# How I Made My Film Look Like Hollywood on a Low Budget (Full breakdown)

Hey guys, welcome back. If you're new to the channel, my name is Mark and I'm a professional VFX artist and film director. In the past, as a VFX artist, I've worked on many cool projects like the ones you see on the screen now. Before we properly begin this video, I would like to thank Film Convert for sponsoring this video.
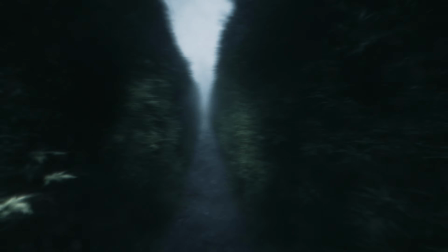I am working on a fan footage short film, and the shots you saw in the intro of this video were the test shots I made before we move on to production.
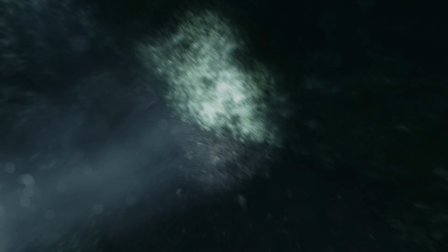This is a short film adaptation based on the game Labyrinthine by Valco Game Studios.
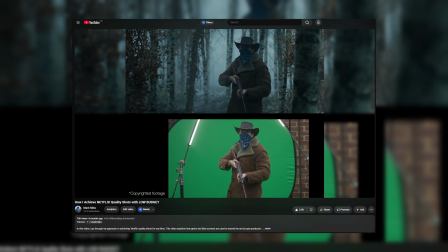Many of my previous videos also featured set extensions, which is what this video is about. The thing is, I would absolutely love to shoot everything practically. However, at this stage of my directing career, and I'm sure many of you guys are in the same boat as well, I just can't afford it.
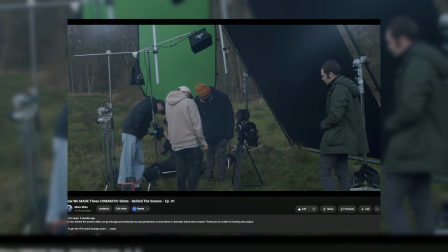The expenses of hiring a crew, a cast, the location fees, the insurance, and so many other things is just practically impossible when you're self-funding a project. So the first thing you have to nail is the script. But once you have a good script, it can be incredibly hard to shoot the visuals that you had in mind originally when you were writing the script because of the limitations of the budget. However, I really want to do both for this short film. So after months of writing the script, I really want to be able to do justice for the visuals because I want the audience to be fully immersed and get lost in the film's world. So this is when visual effects and more specifically set extensions come in.
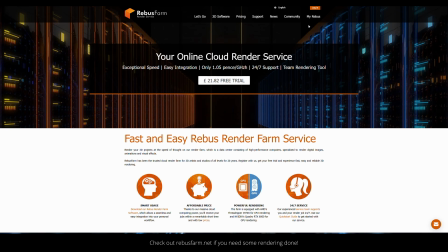Before I begin, I'd like to thank Rebus Render Farm for helping me rendering these shots.
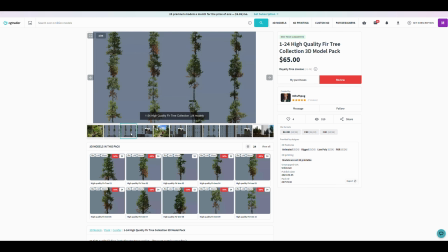So the environment is created from 3D models I purchased either on CD Trader or Fab.
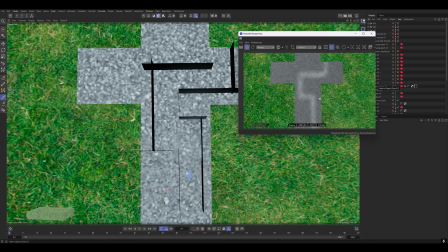I made the ground as procedural as I could because there will be many shots within this maze,
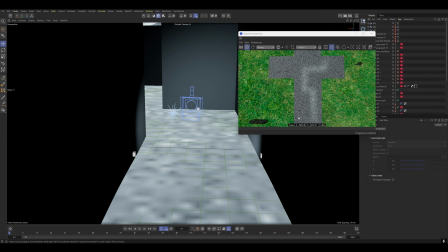and with this setup I will be able to quickly change where the path is and just build the hedge maze around it.
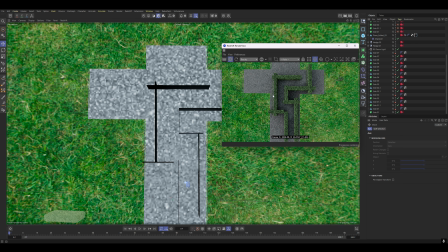The ground is made of two textures, one for the path and one that's mainly underneath the hedges.
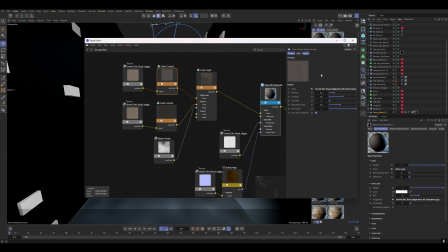The path is this rocky ground surface. I made one brighter version and one darker version and combined the two so there is some discoloration.
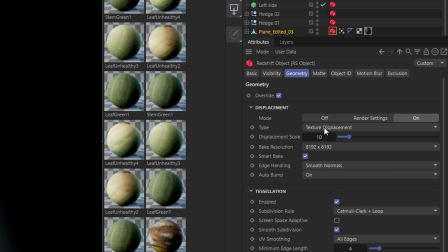The surface under the hedges is this forest ground. I added displacement and made the resolution 8K, which makes the ground look super detailed.
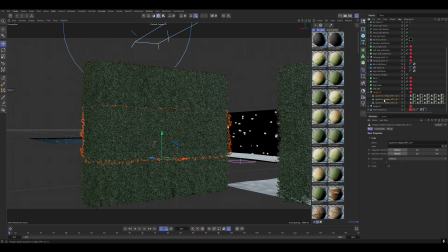For the hedges, I wanted them to look overgrown and not looked after at all. So the base is made of two bushes I combined and then lined them up to look like a maze.
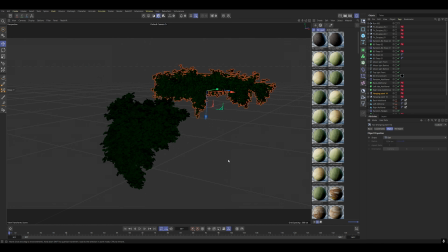Then I imported two highly detailed hanging plant 3D models and randomly scattered them in every hedge wall. There is a virtual camera, but I will talk more about this in part 2. Then in terms of the lighting, I looked at the game for reference, which looks like this.
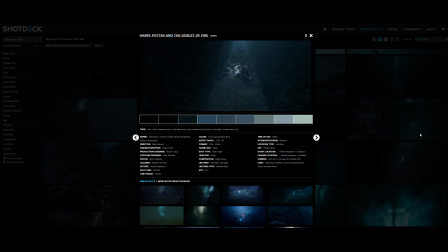But I also looked at references from films like Harry Potter to see how a big budget film would approach lighting scenes like these.
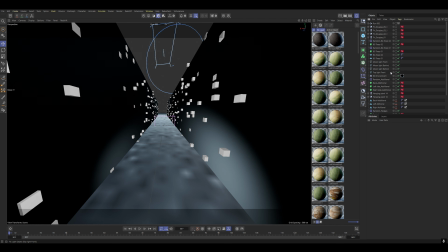When working with the Redshift render engine in Cinema 4D, the lighting and environmental fog basically works together.
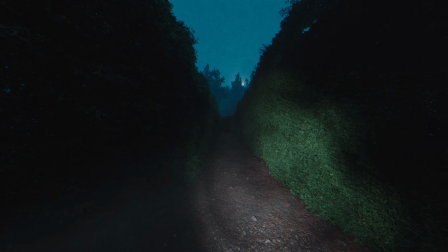So I tested a lot of different lighting setups, but eventually landed on mostly top-heavy lighting.
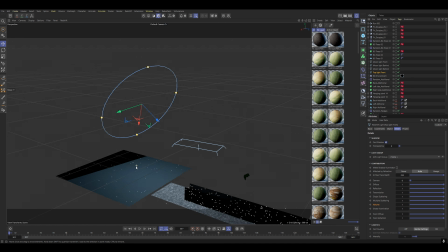There is a very large source that's illuminating the sky, which I made the brightest light, so it looks like it's the moon's light.
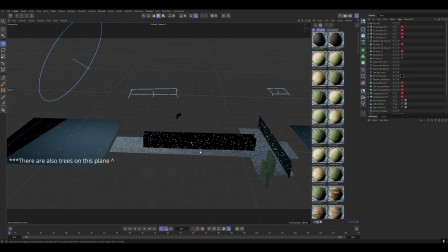Then I added two top rectangle area lights, one that's quite long and stretches over the longer part of the path.
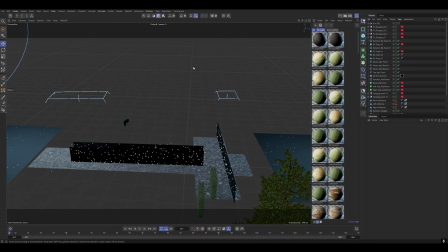And because the character turns around, I added another one behind him.
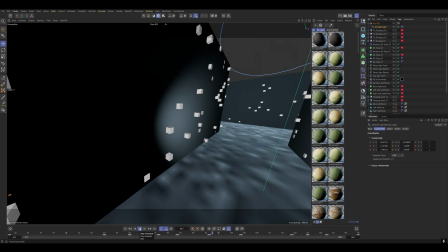The last light is the flashlight, which I animated based on the camera movement and kind of where the character would be pointing it.
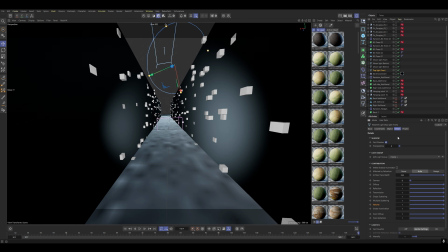For each light, I can individually set how much it affects the environmental fog. So for example, I reduced it for the flashlight but kept the other ones mostly at 100%. Let's move on to comping these shots.
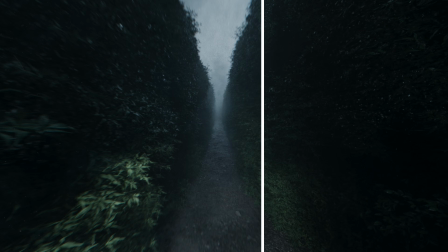So at the moment for compositing, I am stacking on effects that would affect how the actual footage looks.
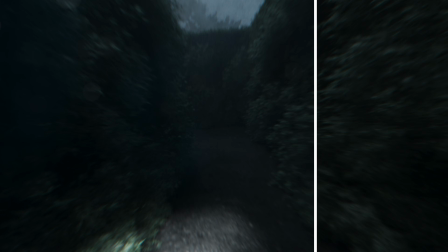However, when we shoot the film, there will actually be characters integrated into the 3D environments.
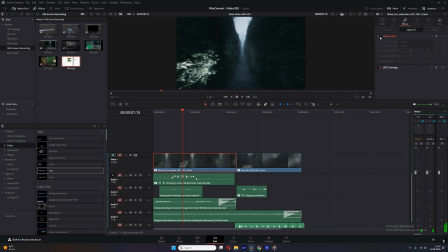So let's start with motion blur. For the first shot, I actually added the motion blur in DaVinci Resolve.
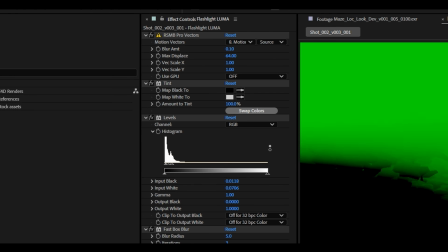For the second shot, I exported a motion vector path, and I can use the Real Smart Motion Blur plugin, but the vector version.
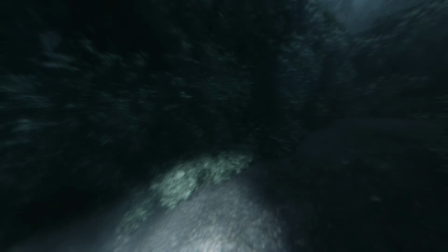This looks way better because it's not relying on visible information, rather the vector movement.
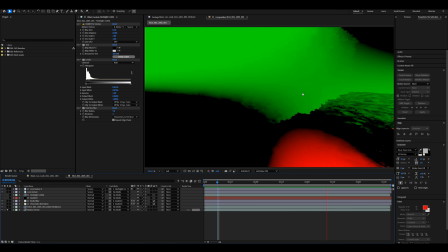For the final shots, I will definitely use the vector motion pass.
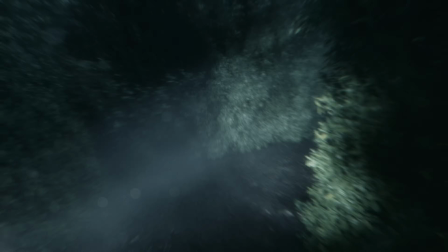So the thing is, the reason why the second shot looks better, at least in my opinion, is because I did not turn on subsurface scattering for the leaves of the hedges for the first shot.
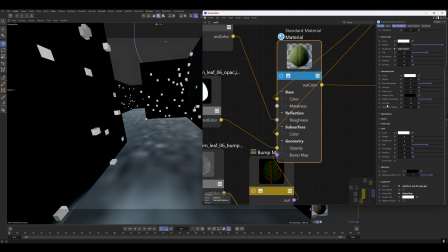So no light is actually penetrating through any of the leaves. They do in the second shot and it looks way better.
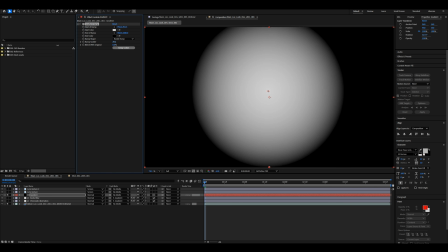Next, I made a simple gradient ramp and added texture to it by increasing the ramp scatter.
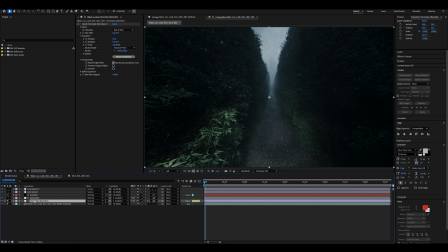That's the Luma matte for the chromatic aberration and radial blur.